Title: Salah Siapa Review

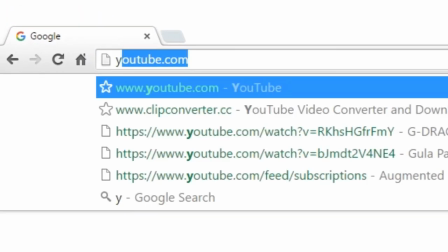0:00 Hey guys, aku sudah review dua film pendek yang meh, dan aku dapat banyak pertanyaan kayak, jadi film pendek yang bagus itu kayak mana?
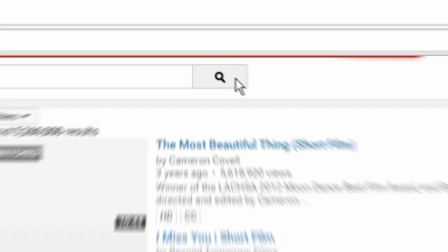0:06 Aku searching dan ketemu banyak sekali film pendek yang wow, tapi dalam bahasa Inggris atau bahasa asing lain.
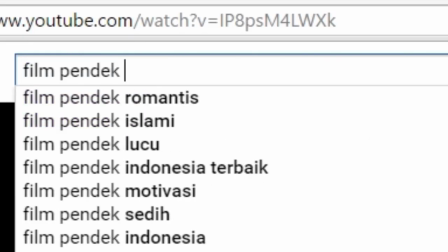0:10 Aku tahu banyak kalian nggak ngerti bahasa Inggris, jadi aku coba cari film pendek bahasa Indonesia yang bagus. Banyak betul yang aku dapat buruk, tapi akhirnya dapat satu yang menurutku sangat bagus.
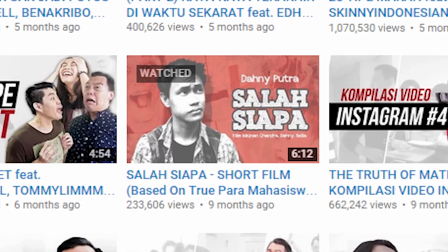0:18 Namanya adalah Salah Siapa by Chandra Liao. Aku sarankan kamu nonton dulu filmnya baru kembali dan lihat review ini.
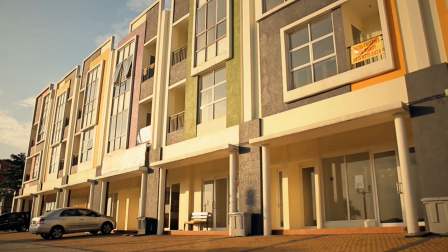0:23 Anyways, let's begin. Kita mulai dengan establishing shot bangunan apartemen, dan kita ketemu peran utama kita yang sedang tidur.
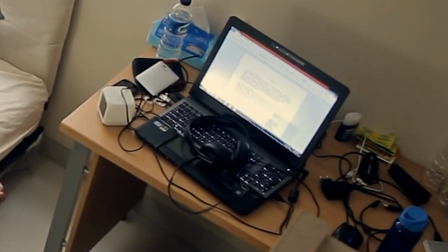0:29 Dari shot ini kita bisa lihat dia mengerjakan PR tadi malam dan ada headphone yang artinya dia mungkin juga main games.
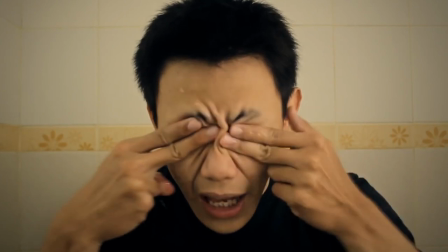0:33 Dia bangun, sadar dia terlambat untuk ulangan dan buru-buru siapkan diri. Dia lari keluar dan sadar kalau dia nggak pakai celana.
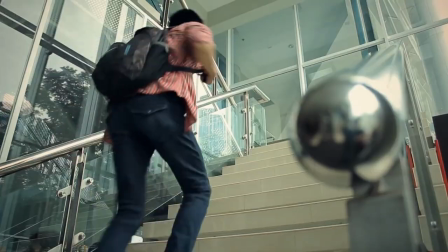0:38 Dia jatuh karena pisang, dia menabrak dinding karena gadis cantik, dia harus naik ke atas pakai tangga dan setelah semua itu dia masih terlambat.
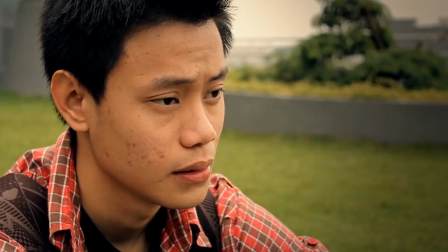0:44 Dia duduk di atas rumput dan berpikir tentang apa yang terjadi tadi malam dan kenapa dia telat. Filmnya menunjukkan ini melalui dialog antara dia dan dirinya sendiri.
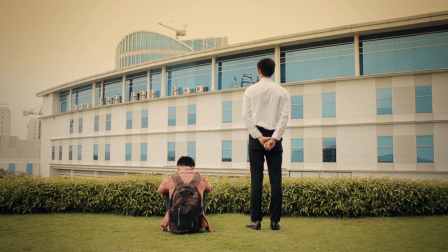0:51 Ini seperti dia melihat ke dirinya sendiri untuk membuatnya sadar kalau itu salahnya sendiri kalau dia terlambat. Dia sadar kesalahannya dan the end.
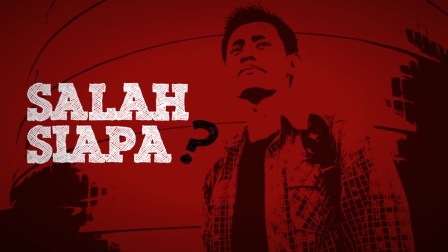0:57 Jadi apa yang spesial tentang film pendek ini yang bikin aku suka banget? Aku baca komen-komen di videonya tapi kebanyakan orang cuman kayak, oh editingnya bagus betul, atau oh aplikasi apa itu bang?
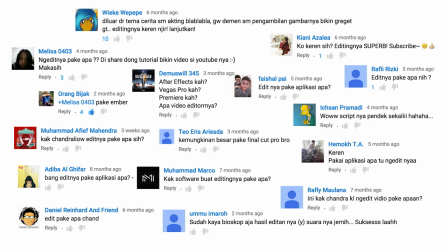1:06 Ya editingnya memang bagus, tapi bukan karena itu aku suka filmnya. Kebanyakan filmmaker muda di Indonesia cuman peduli tentang editing aja. Kayak mereka pikir yang penting kamu bisa edit dan otomatis kamu jadi filmmaker yang bagus. Banyak dari film ini yang bagus selain editingnya.
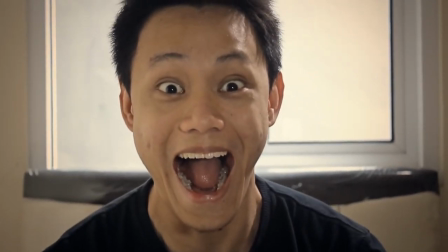1:18 Aku suka film ini karena filmnya sangat visual. Filmnya storytelling melalui gerakan, sudut, shot kamera, composition technique, dan juga editingnya.
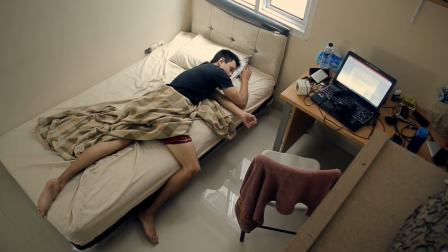1:25 Kayak di awal filmnya kita tahu dia mengerjakan PR-nya tadi malam dan mungkin bermain game dari satu shot ini,
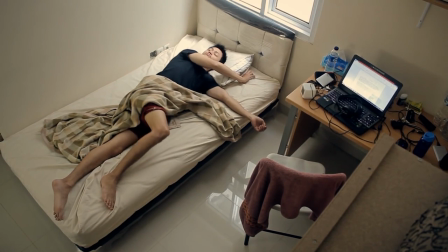1:29 nggak pakai narasi untuk menjelaskannya, nggak pakai teks untuk menjelaskan situasinya, cuman menunjukkan kita informasi di dalam framenya,
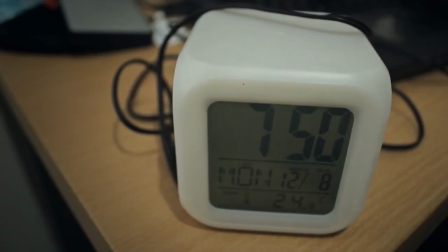1:35 jadi kita bisa melihat sendiri apa yang terjadi. Scene ini diedit dengan banyak cuts yang bikin filmnya jadi cepat untuk menunjukkan dia buru-buru.
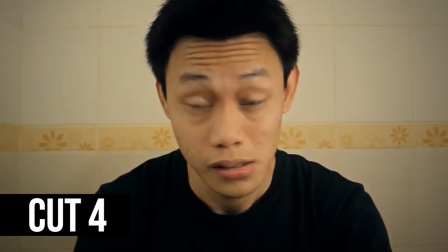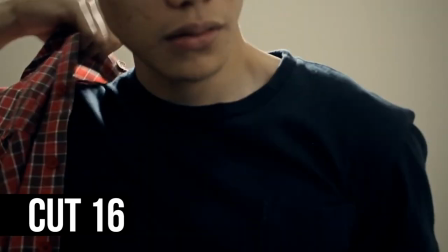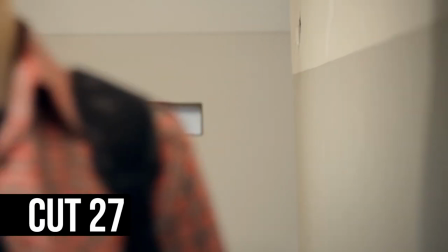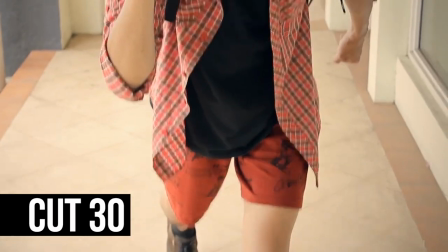1:58 Baru kata berhenti ketika dia sadar dia nggak pakai celana. Ini membantu dengan komedinya karena itu berbeda dari ekspektasi kita.
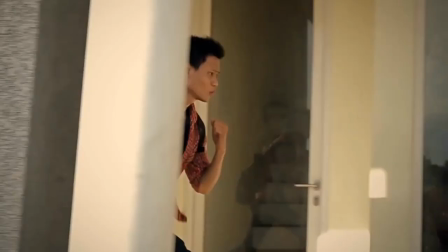2:04 Semuanya cepat, cut, tiba-tiba no cut pas dia sadar dia nggak pakai celana. Composition adegan ini juga sangat bagus.
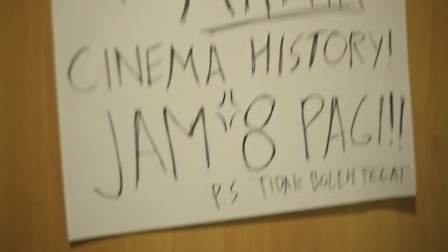2:10 Ketika dia lagi siap-siap, filmnya cut terus. Jadi bagaimana caranya filmmakernya bisa menampilkan semuanya dengan jelas walaupun situasinya bergerak dan berubah sangat cepat?
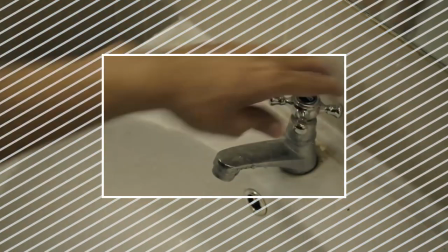2:17 Cara filmnya melakukan ini dengan framing di tengah frame. Karena ditaruh di tengah, mata kita nggak harus tetap konstan bergerak untuk mencari subjeknya.
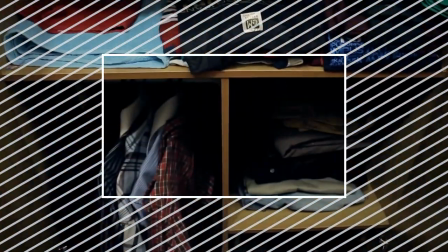2:23 Ini teknik yang bagus untuk menunjukkan sesuatu secara jelas walaupun situasinya berantakan.
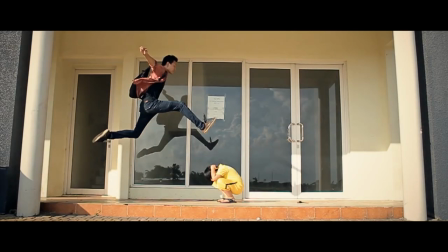2:27 Editingnya di bagian ini bagus betul, dia lompat baru slow motion dan frame-nya mengecil untuk membuatnya cinematic. Baru dia jatuh karena pisang. Ini lucu karena stylenya tiba-tiba berubah dari super cool ke super lame.
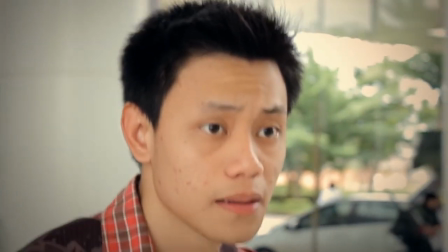2:38 Di bagian ini, editing digunakan untuk menunjukkan sudut pandang dan emosi dia. Waktu menjadi lambat dan cahaya menjadi hangat dan diffuse.
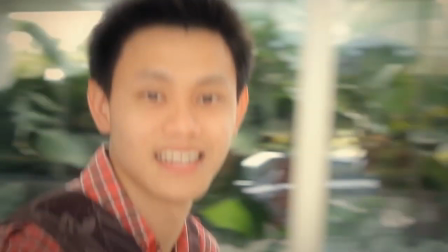2:44 Waktu menjadi lambat bisa merepresentasikan detak jantungnya menjadi lambat karena dia melihat garis cantik yang ditampilkan oleh cahaya yang hangat dan diffuse.
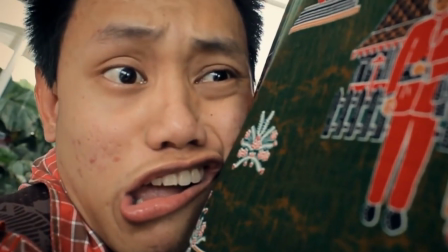2:51 Saat dia menabrak tiang, editing digunakan untuk komedi dan safety.
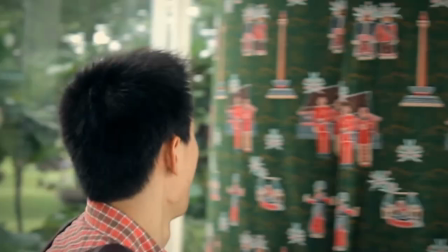2:55 Daripada menyuruh aktornya lari ke dinding dan mungkin membuat dirinya cedera, filmmakernya mengedit dua shot yang berbeda dengan putih di antaranya untuk menampilkan tabrakannya.
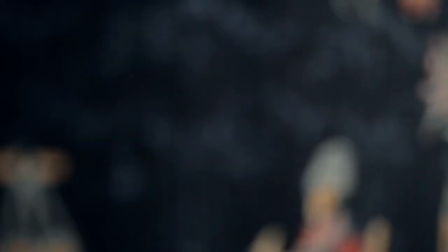3:02 Ini bukan hanya untuk membuatnya aman, tapi juga untuk membuat adegannya lebih lucu. Smart Chandra, very smart.
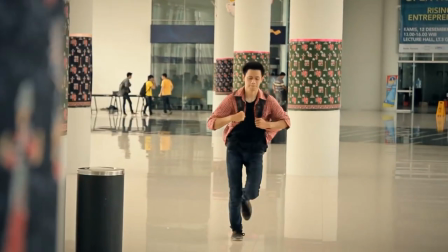3:07 Contoh visual storytelling lainnya ketika dia mau naik elevator.
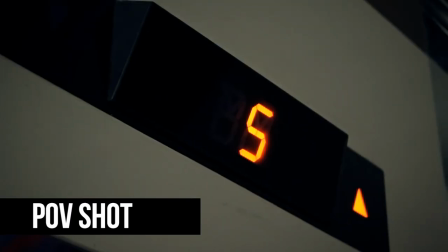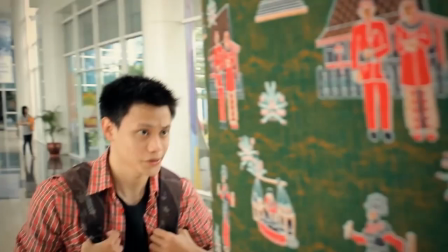3:17 Dari ini kita tahu dia kecapean, kita tahu kedua elevatornya sibuk dan kita tahu dia harus naik ke atas pakai tangga.
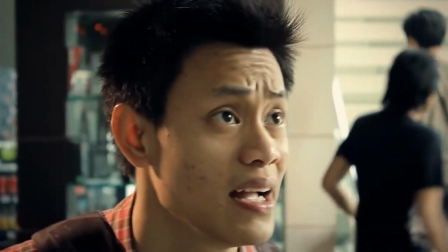3:22 Gak ada dialognya, gak ada narasi atau teks untuk menjelaskannya. Cuman sudut shot, gerakan kamera dan efek suara.
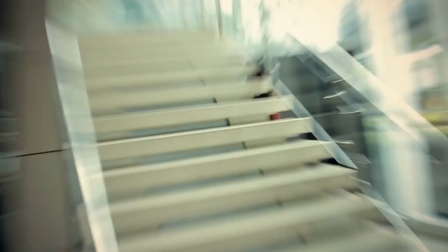3:28 Sekali lagi banyak cuts untuk menunjukkan dia lari sangat cepat.
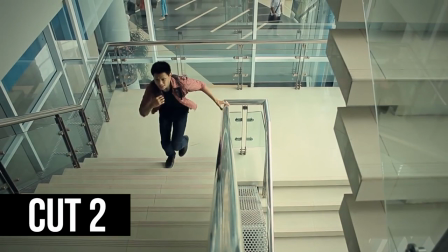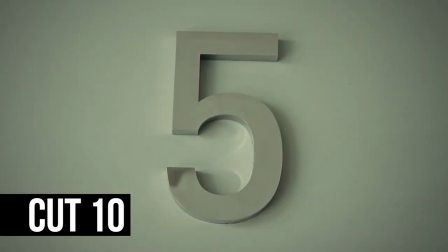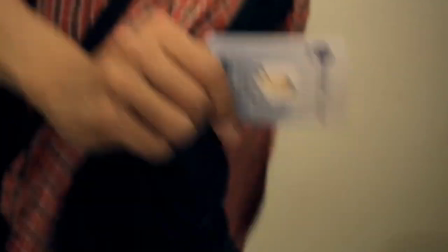3:45 Ini adegan favoritku ketika kartunya ditolak. Dia mengeluarkan kartunya dan warna filmnya berubah. Ada banyak gerakan kamera menunjukkan dia mengesernya.
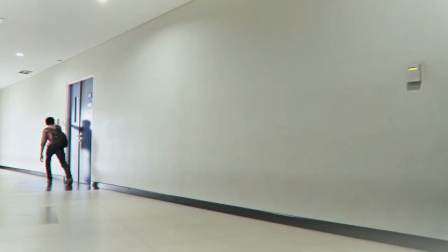3:51 Dan kartunya ditolak. Kameranya sekarang tidak bergerak sama sekali. Kemudian warna filmnya pelan-pelan menjadi normal lagi.
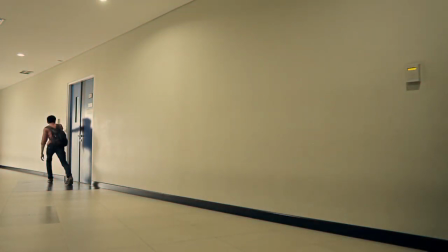3:56 Ini menampilkan perasaan karakternya. Sudah lari, loncat, naik tangga, tapi masih terlambat.
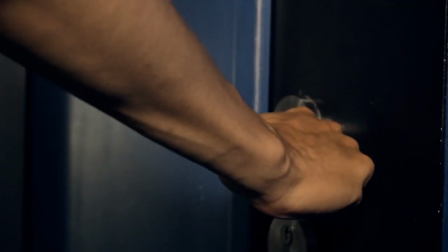4:01 Kita bisa merasakan apa yang dirasakan karena gerakan kameranya, editing, warnanya, actingnya, dan juga karena composition.
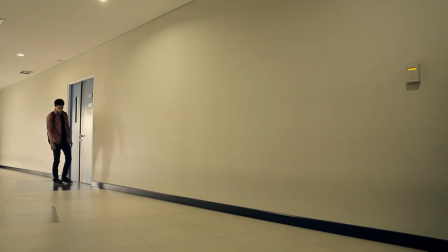4:06 Composition adegan ini bagus betul. Lihat frame ini.
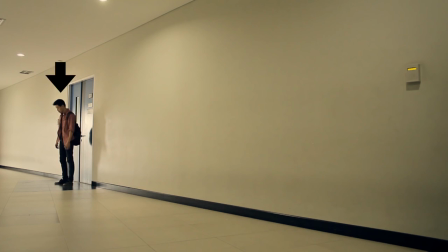4:09 Yang matamu lihat pasti otomatis ke dia. Kenapa? Pertama ada leading lines yang mengarah ke aktor.
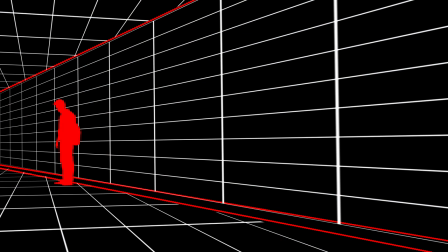4:14 Ini memberitahu mata kita untuk melihat ke aktornya. Dan juga kontras antara subjek dan backgroundnya. Karena backgroundnya kosong, jadi mata kita tidak memperdulikan dan fokus ke subjeknya aja.
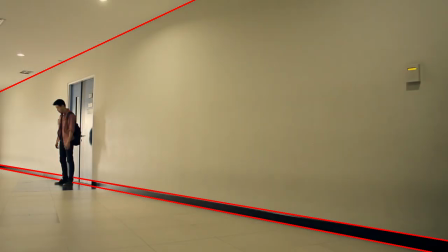4:21 Jadi composition digunakan untuk mengarahkan mata kita ke subjek, tapi juga untuk menunjukkan perasaan subjeknya. Subjeknya ditaruh di pinggir frame. Dan karena leading lines ini membuat dia terlihat sangat kecil, powerless, lonely, sad. dan kecewa.
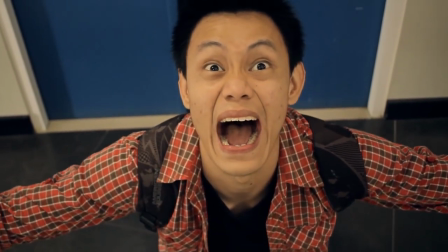4:33 Kita dapat semua informasi ini secara visual. Cut ke adegan selanjutnya, perhatikan posisi karakternya dalam frame tidak berubah, jadi perhatian kita tidak terganggu.
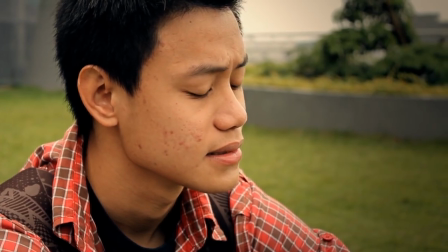4:41 Terakhir, filmnya menggunakan editing untuk menunjukkan dia berbicara dengan dirinya sendiri. Menurutku ini cara yang sangat bagus untuk menampilkan perasaan dalam karakter.
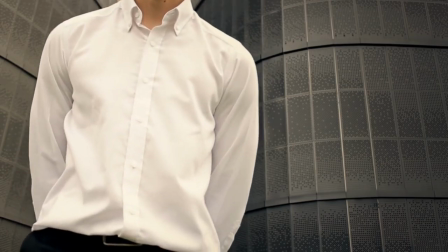4:48 Gak ada narasi yang bilang, sekarang dia sedih. Tapi filmmakernya menunjukkan interaksi antara dia dan dirinya sendiri.
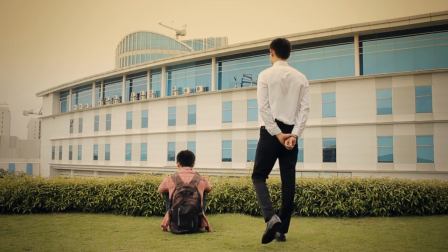4:53 Di adegan ini, dia duduk dan dirinya yang lain berdiri. Ini menunjukkan perbedaan karakter yang berdiri, orang yang lebih pintar dari yang duduk.
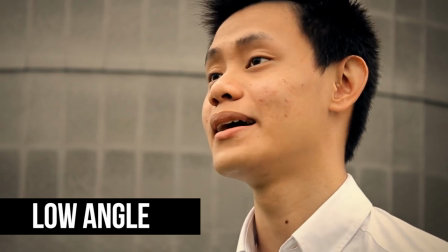4:59 Ini diperkuatkan dengan bajunya yang putih dan low angle untuk membuat dia tampak bijak. Kita lihat orang yang duduk pada high angle untuk membuat dia tampak lemah.
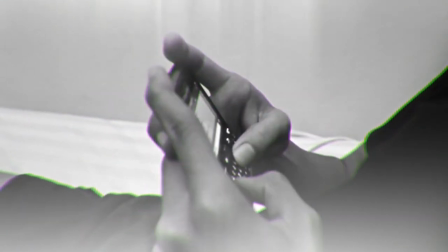5:07 Dia nggak bertanggung jawab atas tindakannya. Tapi akhirnya dia sadar kalau itu kesalahannya dia sendiri dan dia bertanggung jawab.
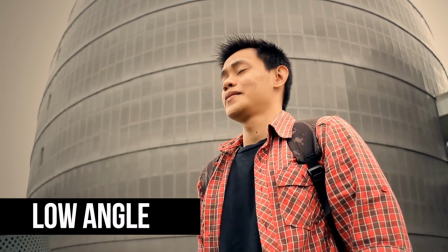5:12 Baru kita lihat dia dari low angle untuk menunjukkan dia lebih pintar sekarang. Perubahan dari high angle ke low angle ini menunjukkan perkembangan karakter dia.
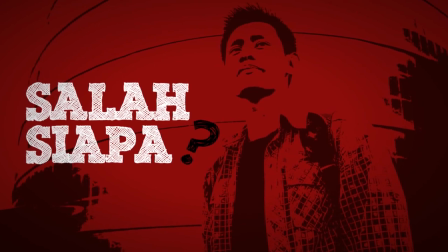5:19 Inilah menurutku filmmaking yang bagus. Aku sangat suka filmnya. Aku sudah nonton 8 kali untuk review ini dan aku nggak bosan.
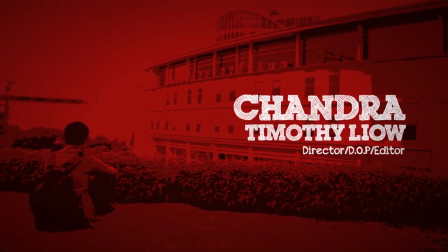5:26 Ceritanya simple, tapi pembawaannya secara visual membuatnya menjadi menarik. Film ini buat aku ingat dengan filmnya Scott Pilgrim vs. The World karena stylenya.
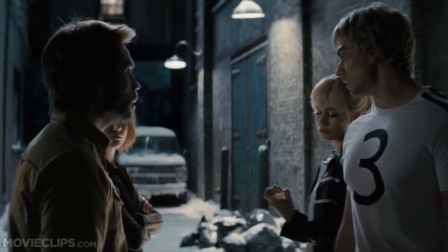5:33 Go ahead and get snippy, baby. If you knew the science, maybe I'd listen to a word you say.
Chandra Leo, ini seperti Edgar Wright-nya Indonesia.
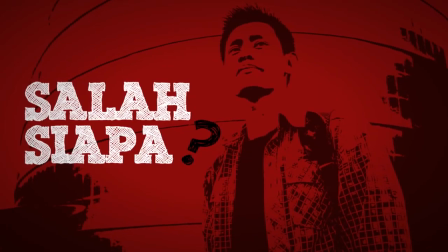5:41 Itulah opini ku tentang film ini. Kalau kamu punya opini yang berbeda, please kasih tahu aku di komentar di bawah. Go check out Chandra Leo's channel.
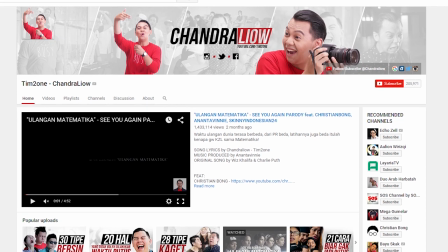5:47 It's really, really funny. Anyways, until next time, stay classy.